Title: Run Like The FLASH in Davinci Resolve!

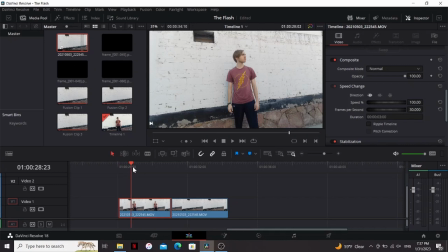2s
All right, let's not waste any time. So here I am inside of DaVinci. I've got my footage right here of me standing wearing my flash t-shirt. Then I walked out of the frame and grabbed a clean plate. All right, so what I'm gonna do is I'm gonna find the point of my footage when I just finished looking that way. That's when I want all my effects to start. So I'm gonna cut it right here with ctrl B, drag that up, bring my clean plate under there, select all of them.
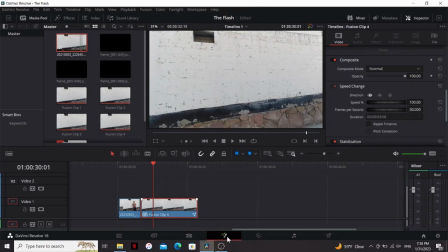23s
I'm gonna right-click and go to new fusion clip and jump into fusion. All right, so that brought our clips into Fusion.
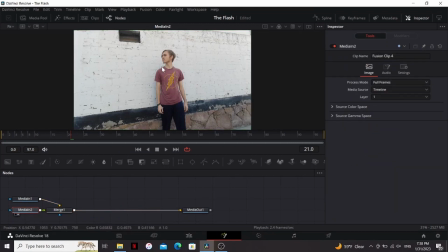28s
So if I press 2 with the Median 2 selected, I can see what that one is. So that's me standing. So I'm going to hit F2 and rename it me. And then the other one will be the background. So in order to make me run off really fast, we need to isolate me from the background.
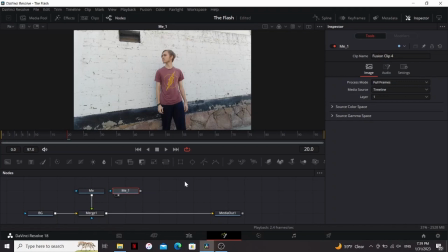40s
So what I'm going to do for that, I'm going to copy my footage and paste it right here. So now I have a duplicate of that. Then I'm going to bring down a polygon node and then very roughly begin to mask out myself.
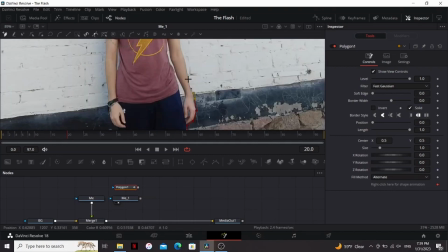49s
It doesn't have to be very precise since there's going to be a lot of blur. And of course, if you have the studio version, you can use the magic mask.
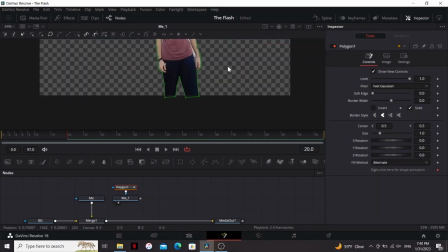54s
All right, so now I can drag that polygon into the mask and I'm cut out from the background. Again this is a very rough mask for the tutorial.
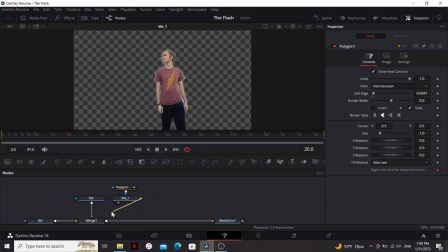61s
I'm just gonna soft edge it a little bit. So now if I drag out from this square and put it over this one, that'll make another merge node.
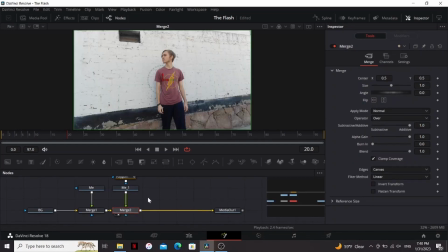67s
So if I bring that to the viewer. So now it should look exactly the same as before, but if I hit shift space and search for a transform, now if I drag it around I can move it anywhere I want. So to make me run off I'm gonna find the frame where I want it to start, I'm thinking frame 20, put a keyframe on the center and the size, go about three frames later.
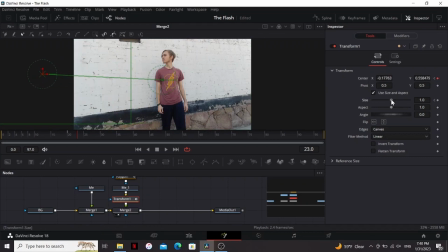84s
Then I'm just going to drag me off to the side and I'm going to make it bigger since I want it to look like I'm running at the camera.
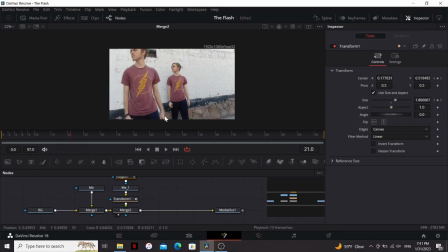89s
So now you can see I'm really quickly moving towards the camera. So in order to make this look good I'm going to go to the settings and check motion blur. Then I'm just going to crank up the quality all the way. Now you might notice on the first frame of our animation if we bring just the transform to the screen you can see it's kind of blurring before I start moving.
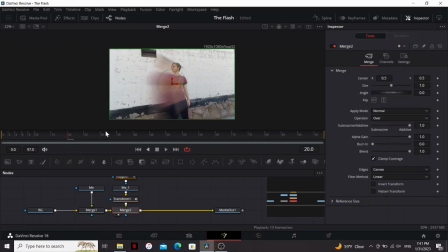104s
So to fix that I'm going to take the central bias and just bring that all the way down. Now I'm zooming off with motion blur but there's the obvious problem of I'm still standing there. So under this first merge, I'm gonna go to the frame before I start running, put a keyframe on the blend, move one frame forward, and turn it off.
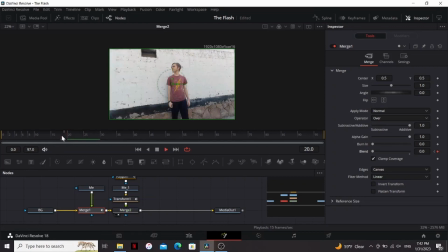118s
Now we have me zooming off camera, and this is actually a really basic super speed effect, but we want this to look like the flash in the movies with the cool energy building up.
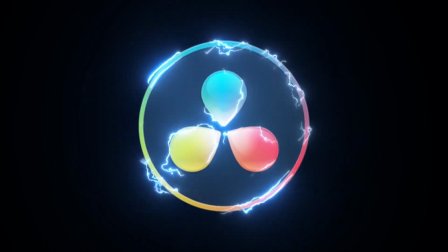125s
So you could make the lightning inside of Fusion following my electric text tutorial, which I'm actually thinking about updating for Resolve 18, so subscribe if you want to see that.
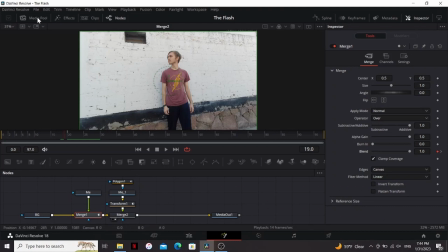133s
But it's way easier to just use a pre-made asset. So the ones I'm using for this tutorial are free.
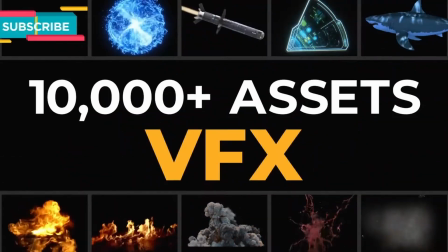138s
They come from productioncrate.com where you can download tons of free VFX assets. It's really cool I'll link them down in the description.
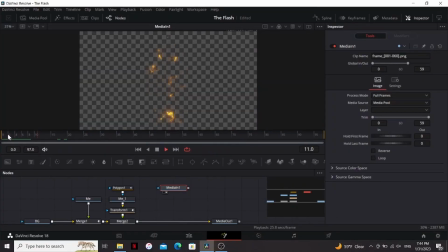144s
So I'm gonna bring down this first clip So this one's called static far and it's this lightning building up over the shape of a person which works perfectly for what we want So I'm just gonna merge this over our footage I'm gonna change the apply mode to screen now I can move it
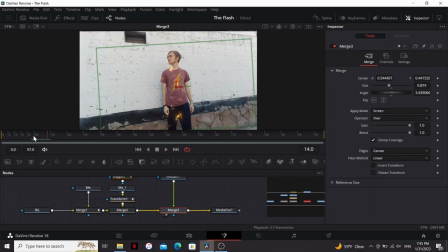156s
over to me and adjust the angle and the size inside the merge now right off the bat This looks really good now It kind of fluctuates
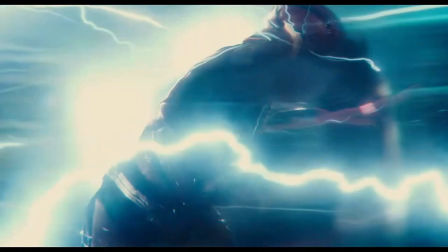162s
what color the lightning supposed to be because in the Justice League it's blue but in the new trailer it looks like it's going to be orange,
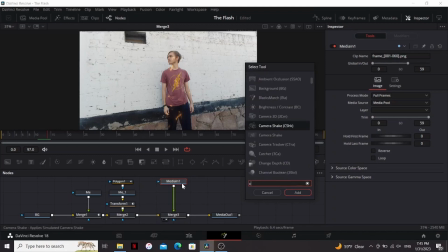167s
so you can make it whatever color you want. I'm going to go with blue for this tutorial, so I'm going to hit shift space, add a color corrector, and then just play with the hue until it's a nice blue.
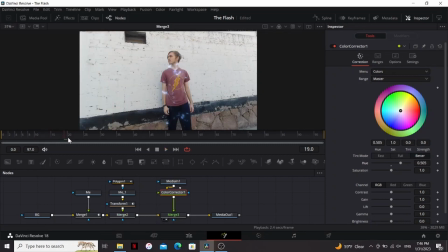176s
Now that's looking really cool, but after I run away, it stays in the same place. So we're going to do the same thing as before.
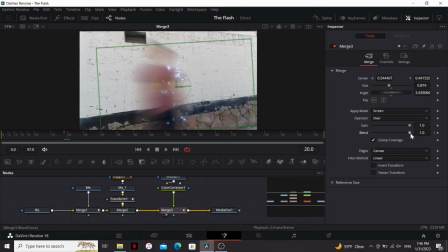181s
Go to the frame before I run, set a keyframe on the blend, go one frame forward, and turn it off. So now we have me charging up and running off. But I want there to be kind of a trail of lightning coming behind me as I run. So I'm going to add another asset from Production Crate.
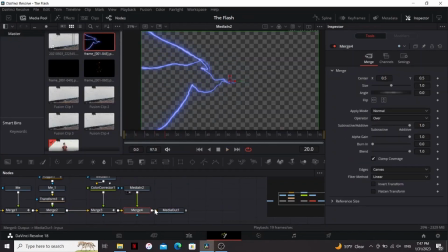193s
This one's called 3D Lightning Accent 5, so I'm going to merge it over my thing just like before, set the Apply Mode to Screen.
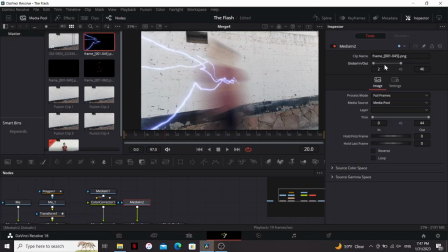199s
So it's starting way too soon. So with it selected, I'm going to drag on this little gray line and just slide it along until it's starting at the right point. So now I have it timed right so it's following behind me. Now I'm going to add some sparks to kind of accentuate the power of the electricity.
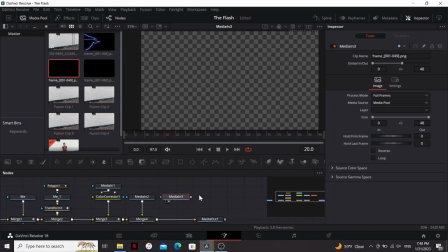212s
So I'm going to drag down the spark asset. All of these I'll be linking down the description.
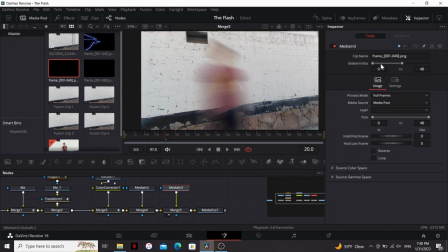216s
Merge it over, set the Apply Mode to Screen, and just like the last one, I'm going to drag this gray line until it starts at the right frame.
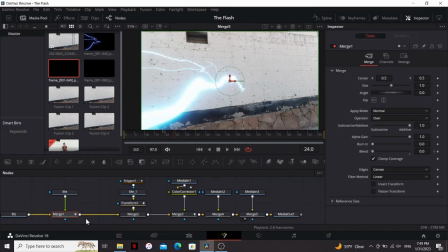222s
And then finally to add an extra layer of oomph to this effect, let's add some displacement. So between the background and the cutout me, I'm going to add a displace node, then I'm going to drag out from my lightning accent and plug it into the displace, and then just bring up the refraction strength.
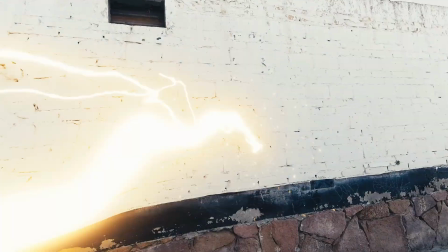235s
I'm just now realizing all of my DC themed tutorials have been lightning based. If you enjoyed this tutorial, then you'll definitely like my Shazam transformation video, which you can check out right here.